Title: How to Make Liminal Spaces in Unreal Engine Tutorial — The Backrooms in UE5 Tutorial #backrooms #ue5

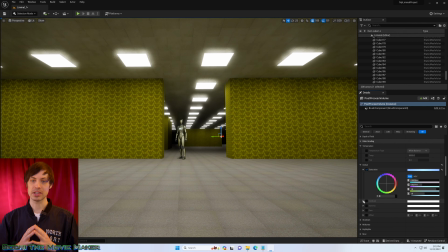[12:23]
Let's adjust the color grading, global saturation to bring out the yellow tinge vibe.
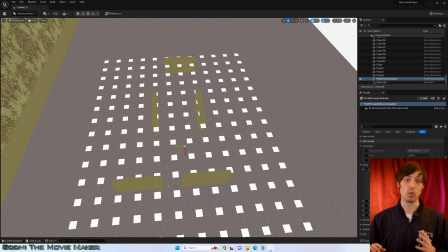[12:29]
Let's finalize the walls now.
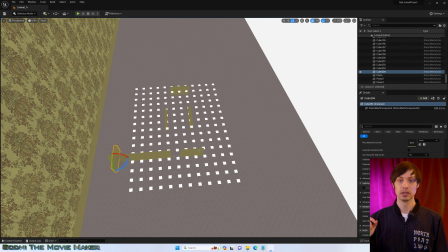[12:35]
Again, zoom out to a bird's eye view and duplicate, and with rotation snapping set to 90 degrees, rotate the walls so you only have right angles in your liminal space. Place walls throughout the map to create depth and a surreal layout that doesn't feel like any real space,
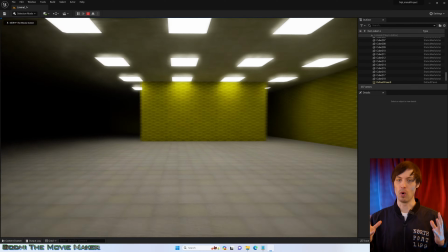[12:54]
but more like a random dreamscape. Now, walk through the space to see that layout and see if it works for you.
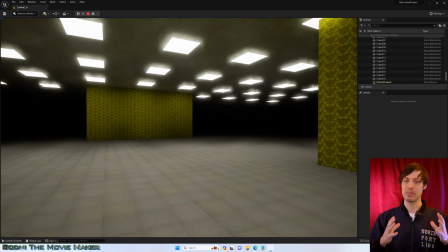[13:03]
And fix any lights that may be intersecting walls if you want to. I'm not gonna, because I'm lazy. Now, the final touches that really bring out the liminal vibe. The environment is only one part of the equation. The next is the presentation. Videos that evoke the liminal spaces vibe often are in the found footage genre, meaning they are shot from a handheld camera perspective. Furthermore, the imagery is processed to look like it was shot on a handheld camera, usually one of the 90s or 80s era VHS recorders. For my short film, Liminal Forest, I employed these techniques to make my video look like it was recorded from a helmet camera. I actually did all the post-processing in Final Cut Pro 10 after exporting the footage untouched from Unreal Engine. Right now, I'm going to do a basic overview of how to give your Unreal Engine project that handheld video camera look inside Unreal Engine using the post-processing volume. This is relevant for people who want to make a video game or other interactive experience and need to have this found footage look baked into their project. In my next video, I will do a deep dive on how to post-process your footage and how to get that shaky handheld camera footage feel and the differences between using the post-processing volume inside Unreal Engine versus doing post-processing in your video editing software of choice later, and the pros and cons of those two options.
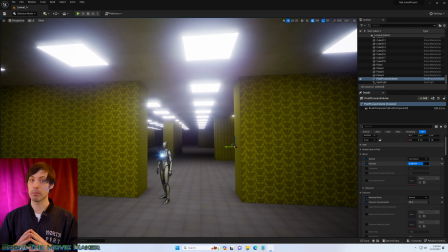[14:40]
So make sure to subscribe so you don't miss that. Post-processing volume time. Okay, expand bloom. Check the method box, set to convolution. Check the intensity box, set to your desired number. I chose 1.98.
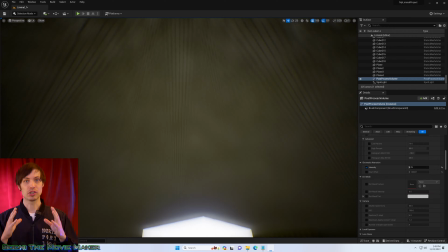[14:58]
Expand chromatic aberration, check intensity box, set intensity.
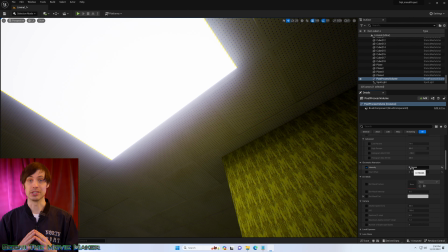[15:04]
I chose 0.73.
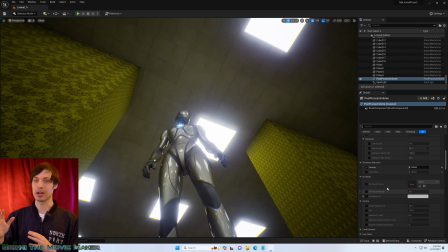[15:06]
Dirt mask is also a great way to add the illusion of your project being from the perspective of a camera with dirt on the lens. I did not use one because there is no default dirt mask filter provided and I'm lazy, so I didn't want to go get one right now.
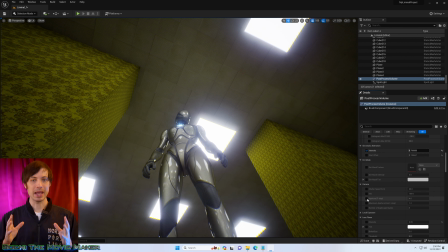[15:22]
But you can do that if you want to. Expand camera, check aperture box.
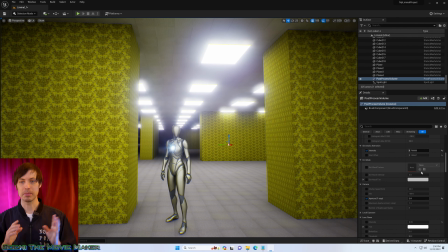[15:27]
I chose to set it to 2.8 because that is the standard for cinema.
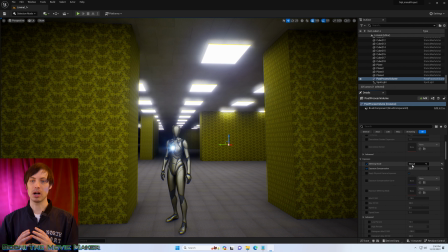[15:31]
Go back up to exposure and check the box next to apply physical camera exposure. Now back down in the camera section, check the ISO box and set it to fit the exposure level you want. Expand lens flares. Check the intensity box.
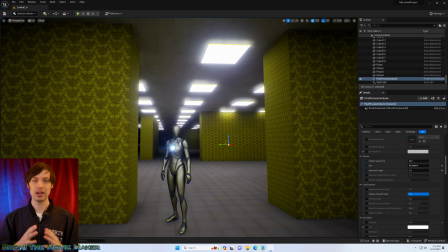[15:48]
Note, I will leave the intensity high while I choose the other settings so it's easy to see what I'm doing. Then I will lower the intensity so that the effect is subtle and realistic.
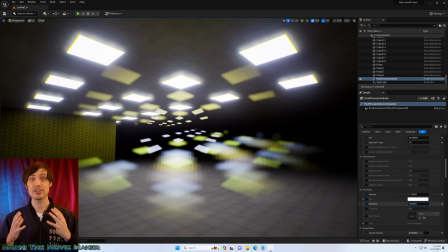[16:01]
Check the bokeh size box and adjust to your liking. I chose 20 for a super large and diffused bokeh,
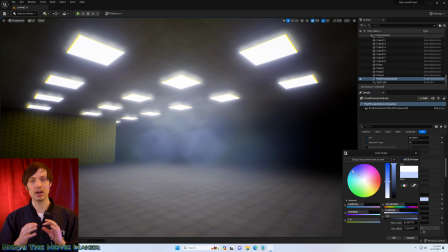[16:09]
which to me looked like the flares you get on a smudged old Handycam lens.
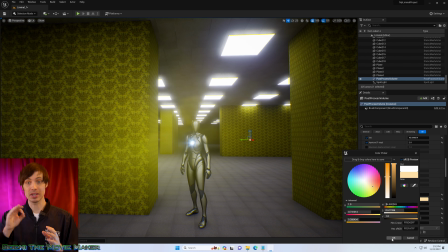[16:15]
Check the tint box. I changed the tint to around yellow for our backroom tinge.
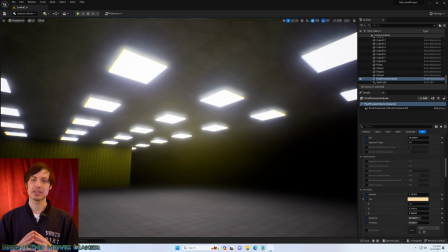[16:24]
Click OK. Lower the intensity to something like 0.135.
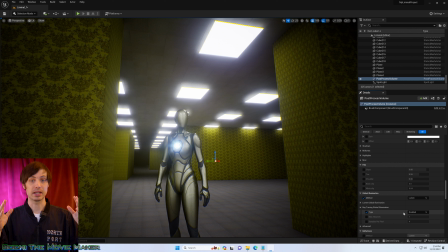[16:29]
Expand image vignette. Check the box, set to 1.